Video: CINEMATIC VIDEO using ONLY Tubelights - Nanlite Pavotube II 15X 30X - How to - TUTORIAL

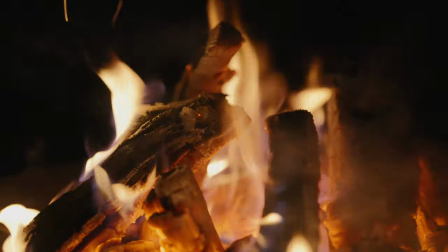(0:00)
we made a fire without actually making a fire we threw our lights in the water yet they kept on working if you don't know what i'm talking about here's a teaser
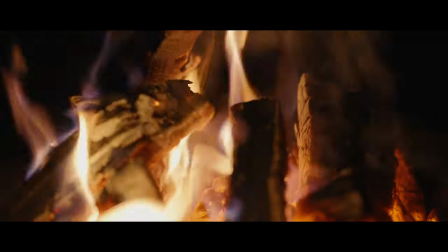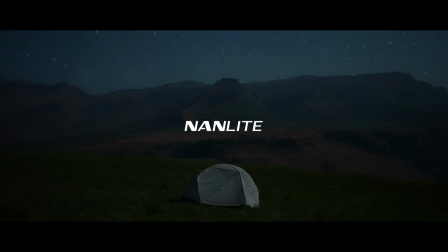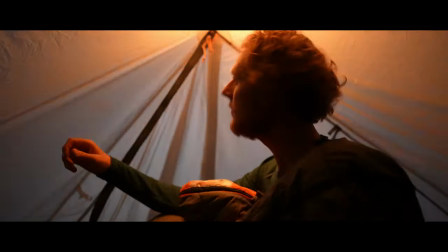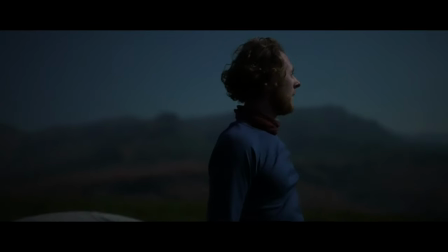(0:28) i only caught a glimpse yet a glimpse was enough enough
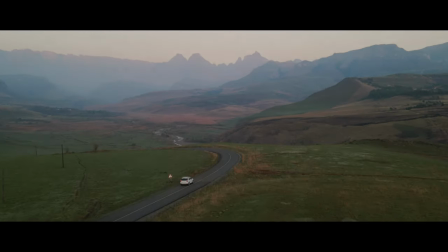(0:35) to make me come back over and over
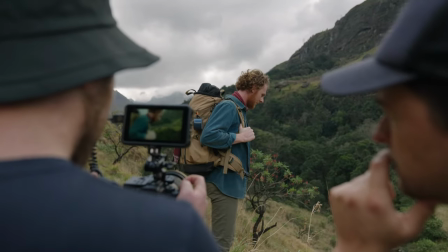(0:39) what's up youtube jock raffid here with an exciting behind the scenes look at my latest film Finding Extraordinary with Nanlite.
With the launch of the new Mark II Pavo tubes, Nanlite asked me to produce a piece that will showcase some of the new features.
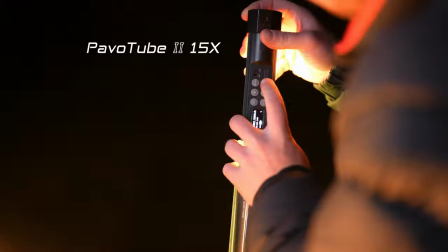(0:53)
So for reference, the entire video was shot using only the 15x and the 30x. The main reason I love tube lights is the fact that they're so portable and able to operate on battery power.
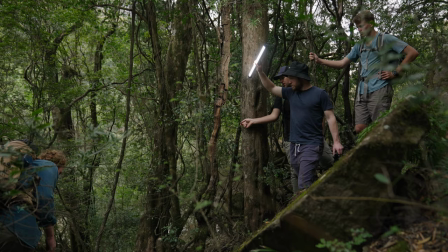(1:05)
This is ideal for shooting in nature and on location where setting up lights can be difficult and time consuming.
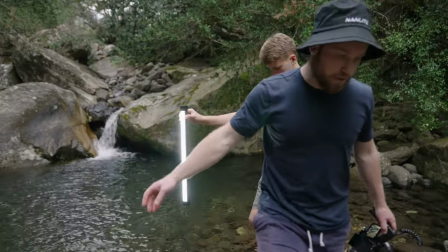(1:11)
The 15x came in handy on the longer hikes because it's just the right size to throw into a backpack but still big enough to give me a
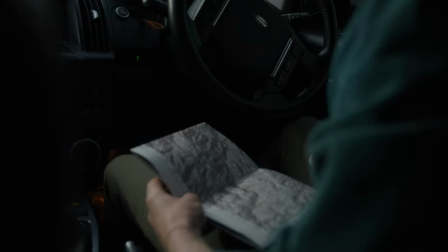(1:19)
soft light one of my favorite scenes in the film is where the actor jean is sitting in his car grabbing a map checking his notes and
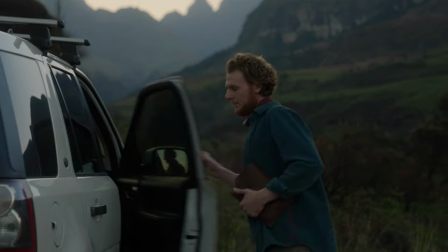(1:27)
looking up through his window contemplating the mission although it looks like a morning scene we actually shot it just after the sun went down so we
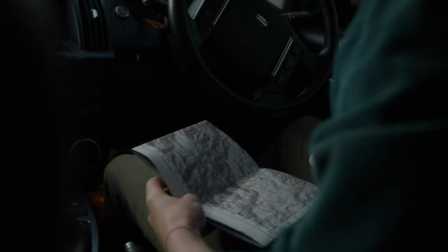(1:35)
had to shoot the scenes backwards with lighting the goal is always to keep it as natural as possible to the point where the viewer is not aware
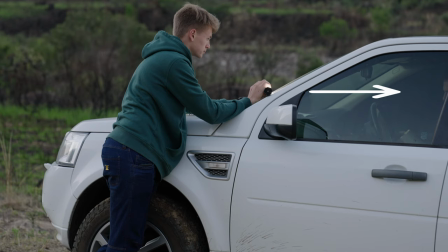(1:43)
that lights are being used and in this case motivating the natural light already coming through the window
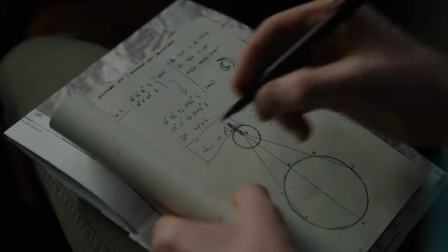(1:50)
holding the tube horizontally creates a softer light and shooting backlit creating lots of shadows for definition
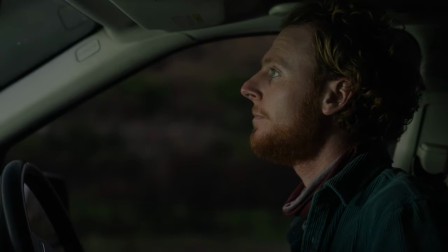(1:56)
looking at the before and after you can clearly see how big a difference one tube makes and the 15x
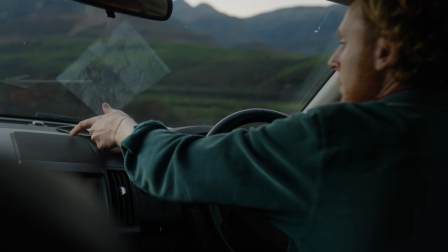(2:03)
was just the right length to not spill into the frame without the need to angle it from the side.
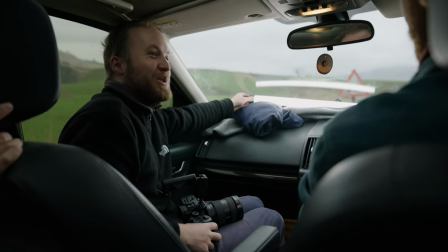(2:08)
The 15X also works really great in the car for a driving scene where a longer tube wouldn't fit.
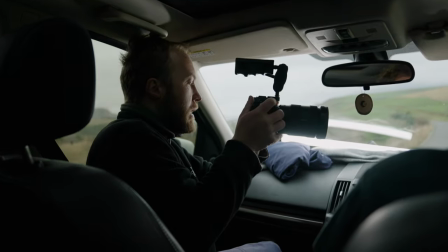(2:15)
We literally just put it down on a jacket because the shape allows it to lie down on the dashboard. Now the main feature of the new ParvaTubes is the Pixel FX which enables you to shoot more scenarios than ever before.
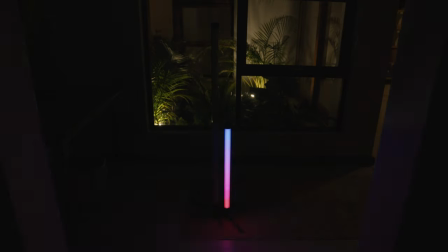(2:27)
This means you can use different colors at the same time and actually make the light or lights move from one end to the other.
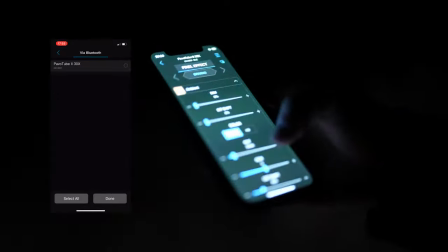(2:34)
With it also comes the debut of Nanlink, a smartphone app that enables you to control your lights wirelessly, simplifying the way you change the settings.
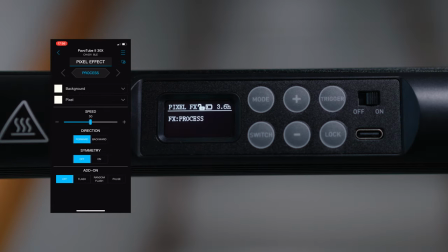(2:44)
Dialing in the desired effect is super easy and you can actually create and save settings for scenes.
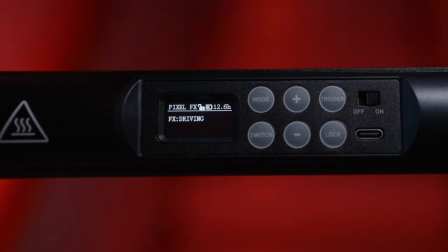(2:49)
I used the driving effect to create a light moving from left to right.
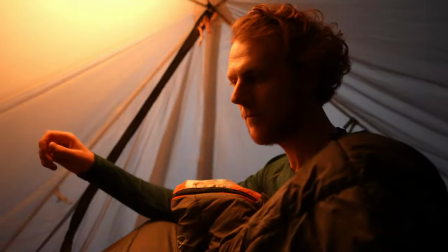(2:53)
First in the scene where Jean wakes up in a tent and then again when Jean sees the light for
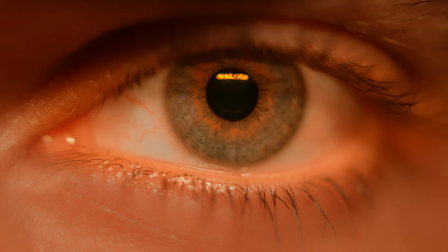(2:58)
the second time and in both examples you can clearly see how the light is moving over.